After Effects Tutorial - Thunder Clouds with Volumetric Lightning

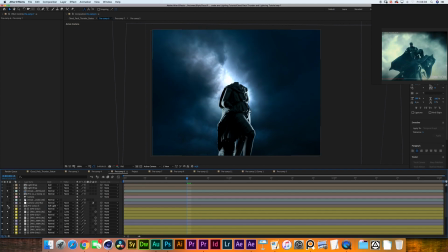(16:11)
And as you can see what soft light does, where it's black, it kind of decreases the values, and where it's white, it increases the values, creating some kind of a vignetting effect without actually going in for a vignette. It's more of a natural vignette that's embedded in the volume of the clouds.
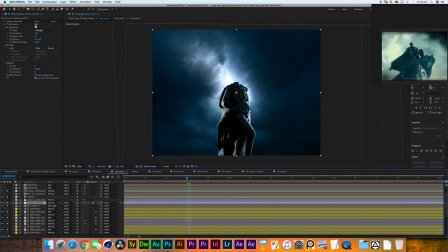(16:30)
I've then created a adjustment layer with a camera lens blur of 2 and a aspect ratio of 0.5. And then I've created this pre-comp called Light Wrap, which is basically I want to create a little bit of a blooming highlight around this still pretty harsh CG render.
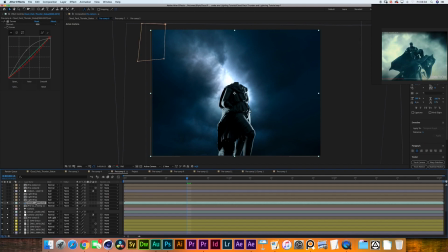(16:49)
And the way you can do that is if you duplicate your layer 2 more times and then pre-compose that.
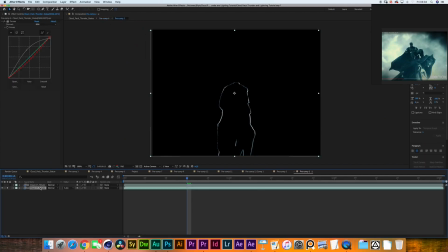(16:56)
And then you take the bottom layer and you alpha invert it on the top one. Basically you get nothing. But then if you add a simple choker effect to the top one, you can then very easily control how much of that layer you're then reintroducing.
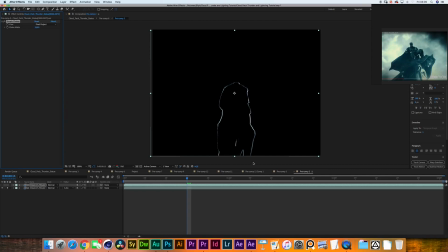(17:15)
And essentially you're just getting the edge in that case.
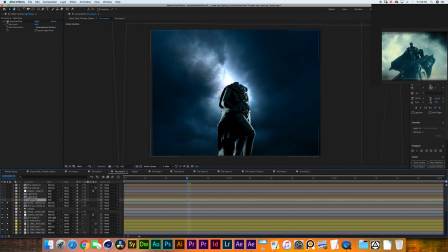(17:18)
What you can do then is add a Gaussian blur on top of that and lower your opacity to about 20, set that to add and duplicate it 3 times. And that gives you a very soft and natural glow around the edges of your subject.
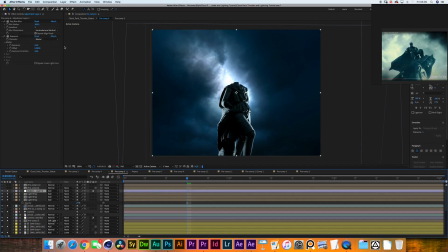(17:36)
The next thing I did is I added a adjustment layer to kinda combine everything together with a fast box blur of 300 and an exposure effect with a gamma correction of 0.6.
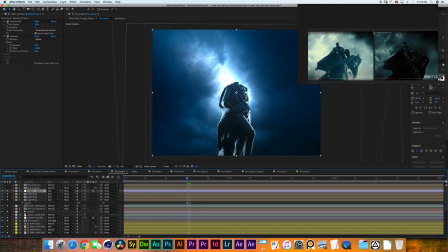(17:50)
Now the reason why I did this is I was really looking at how this Justice League example looked like. And one of the things I noticed is that when the lightning strikes, the entire shot kind of hazes up.
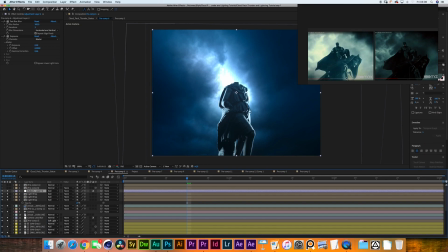(18:05)
The light reflects and bounces around so much as if it's very... like, imagine it's like rainy. Imagine it's raining right now, which in the Justice League example, that's the case. And we're about to make it rain in this shot as well. That will mean that there's a lot of humidity in the air.
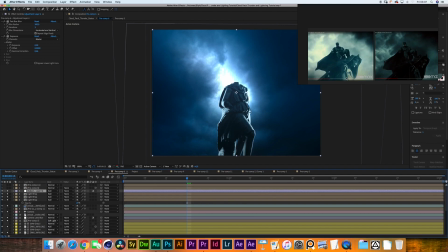(18:24)
So when something as bright as this lightning would strike, you would get a lot of bounce light from the environment. A nice way to do that would be this, by having an adjustment layer that blurs out your entire shot,
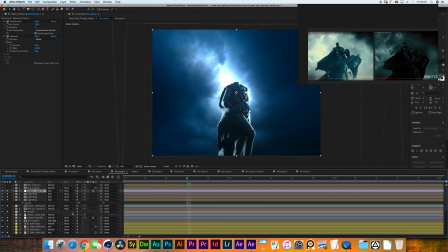(18:39)
and then you use a gamma correction to crunch it a bit down so you don't completely lose all of your shadows. And then you set that to add, and there you go, you have introduced the bounce light from the environment.
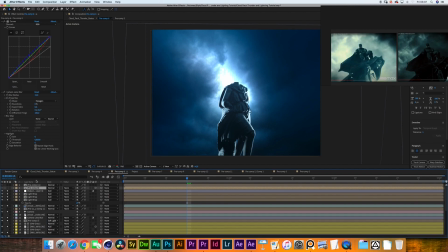(18:53)
There's one more thing I did before I talk about the rain, and that's this pre-comp 8 over here.
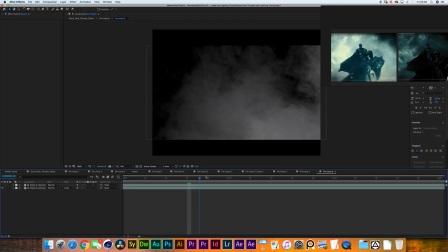(18:58)
I went to actionvfx.com and I got this asset over here, which is basically just a bit of fog, and I duplicated that layer and I set the bottom layer to Luma Matte,
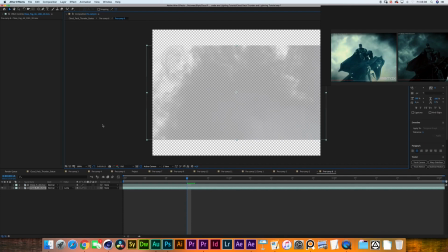(19:11)
and that way you get rid of the blacks without artificially increasing the values of your shot. If you would like set it to screen or something, or some kind of blending mode.
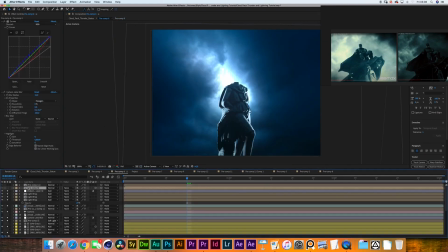(19:21)
Now you pre-compose those two together and you slap it right on top of it. I have given it a curves adjustment to more accurately match the color of the environment,
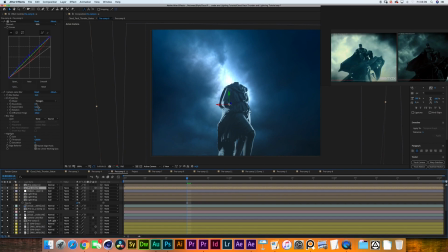(19:33)
and then I've given it a camera lens blur of 15 with a aspect ratio of 0.6, well it should be 0.5. And basically what that's doing is just adding a bit more of that bounce light idea,
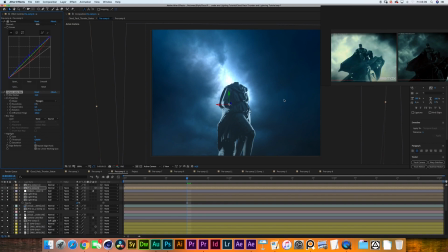(19:49)
but we're also adding a little bit of motion in there as well because we're using a real fog asset. And finally, we got the rain. Now these two fuchsia layers I have here, those are my rain layers.
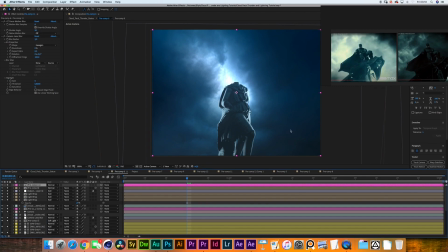(20:07)
Let me turn both of them on so you can see what they look like. And as you can see, we have some pretty nice results here. The rain is reflecting all the light.